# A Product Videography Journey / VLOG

Hello everyone, my name is John Dean. Welcome back to another video. My wife's just coming in and ruining my video, which is lovely of her. What's wrong, my love? Well, I did ask before I came in, but you didn't acknowledge me. In today's video, we are going to have a look at doing some product photography or videography, should I say, actually. So I've just recently purchased a blue screen, which is going to help me out in this mission I have got a green screen but the product which I wish to be videoing has some green in it so this is the product that I'm doing for a client it's called bamboo bar so it's a dispenser that's made entirely of bamboo which obviously you can reuse and this is the refill for it so you can see here it's got a little bit of green on which will mean that we need to use a blue screen in order to get the most out of it but I am going to do my best with what I have at my fingertips because that is the most important thing let's dive in
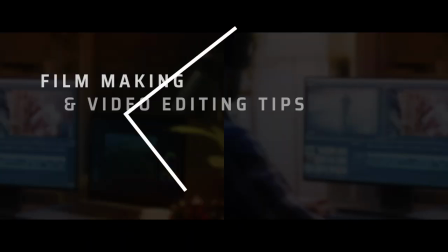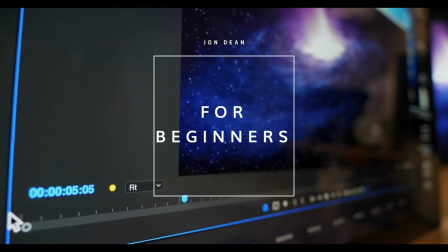Hi there guys, I thought I'd just do a quick update as to where I'm at with the setup. So let me flick over the camera and I'll show you what I've got going on.
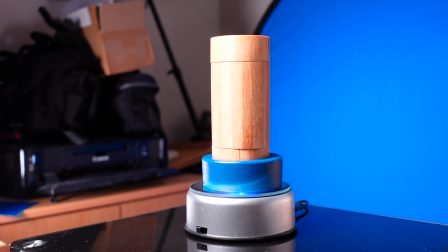(1:30)
Okay guys, so this is the setup. I have my product on top of this Lazy Susan, which I've got from Amazon for £20.
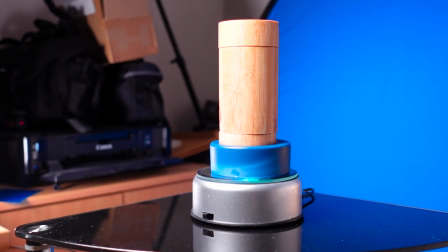(1:38)
I've got a bottle lid on top,
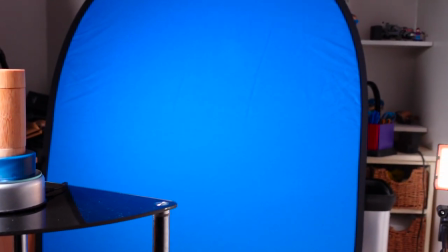(1:40)
which is blue and I've got my new blue screen in the background there. works really well sort of pops up
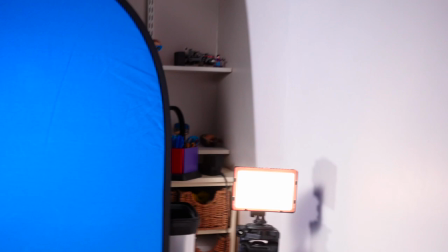(1:47)
nicely not too many creases which is cool and then i've got this light which i need to sort out just the aim of that is to
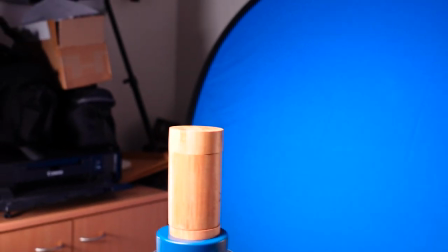(1:56)
have it shining a little bit of orange onto there which is sort of go blends in quite well got the um an led light shining
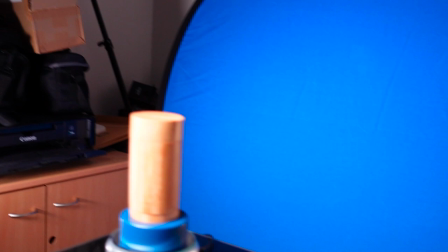(2:05)
onto the blue screen just to light it up a bit um and then we've got
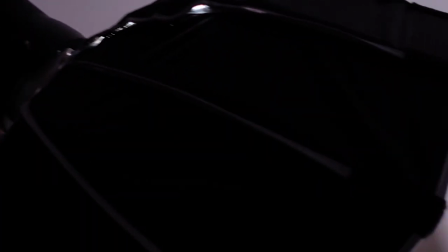(2:10)
the godogs sl 60 and the light dome mini with a honey grid
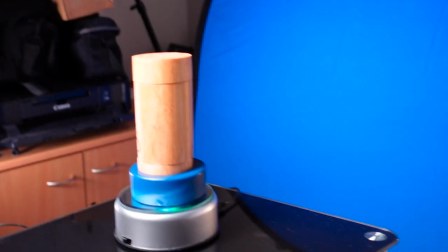(2:14)
on top to make sure the lighting is going straight down now we've and then we've got my
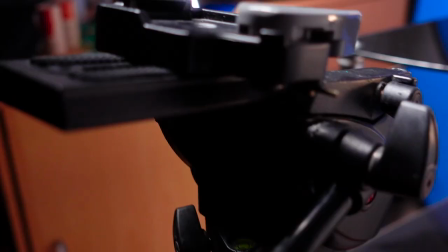(2:20)
tripod my monfrotto tripod and i am about ready to go
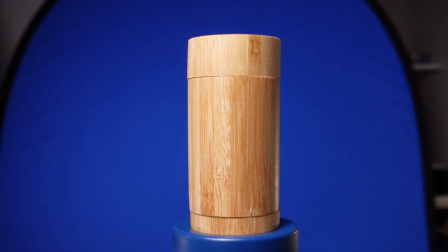(2:27)
let's do a take so this is us recording the first take
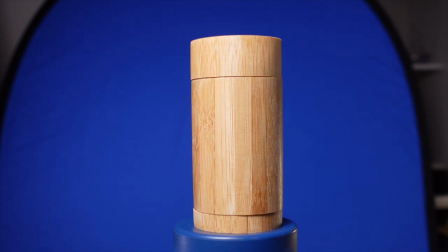(2:33)
4k 30 frames a second because my camera doesn't do any higher in 4k
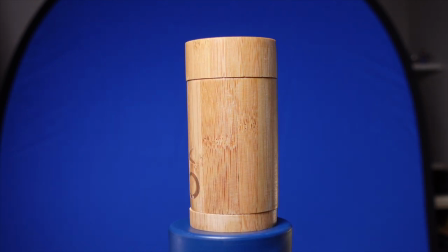(2:40)
which is a bit of a bummer but anyway would preferably like to do this in 60k
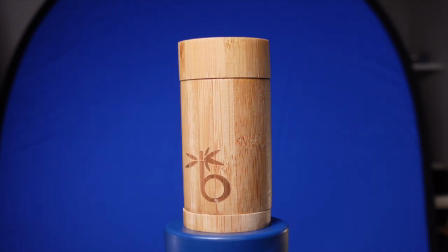(2:45)
60 frames a second or 120 frames a second to get that buttery smooth slow motion but the lazy susan is slow anyway so that should compensate it'll give us a lot to work with we can mask
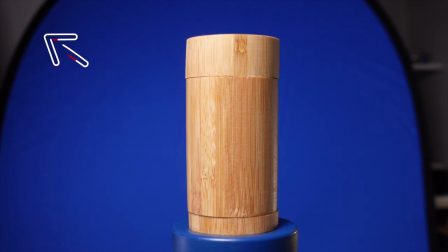(3:01)
out the corner you can see the corner of the the edge of the blue screen in the left there which we can
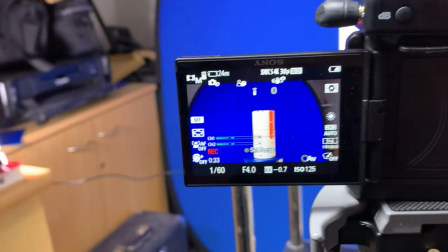(3:09)
mask out and i'm about to overheat so just as a little thought i in terms of
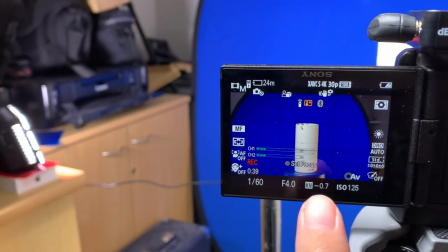(3:15)
settings my camera keeps trying to overheat which is fun um but i've got 30
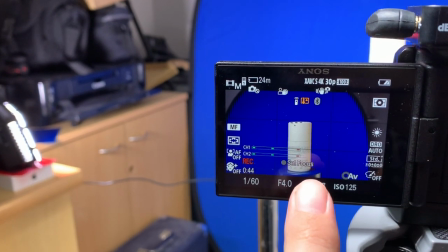(3:21)
frames a second 4k because i really want to punch in and use that 4k to punch in um
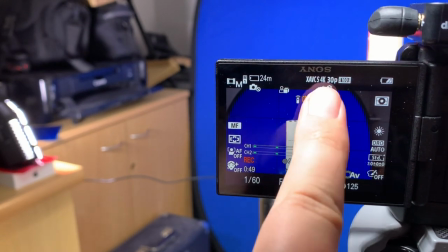(3:26)
now my frame rate is 30 so i've doubled the shutter speed
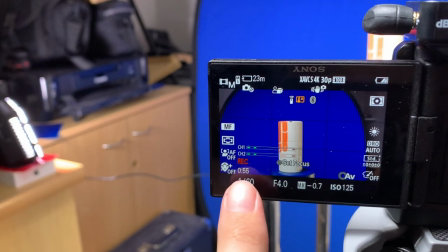(3:32)
which is basically the rule of thumb in
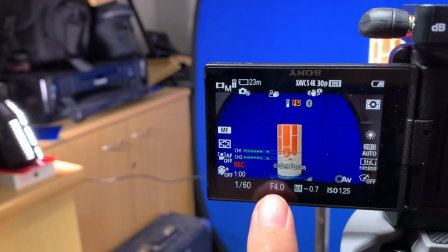(3:37)
regard to these things got my aperture fairly high so it's not too shallow so I'm
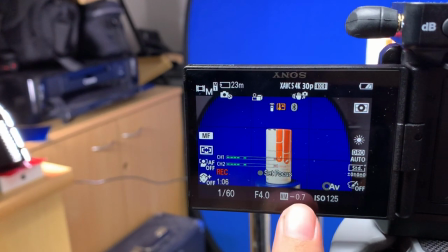(3:42)
not going to get any blur in the background and my meter is just
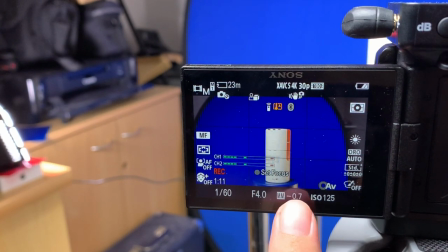(3:48)
under the zero saying it's just slightly underexposed largely
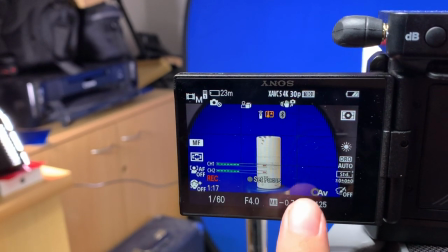(3:53)
because I didn't want to overexpose because there's a lot of white in this shot i've got a low iso there
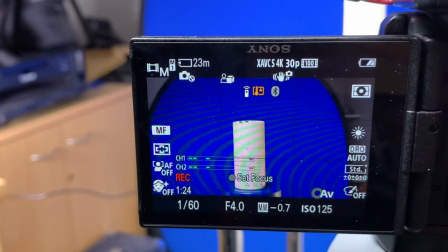(3:59)
um and i've got daylight as my camera white balance so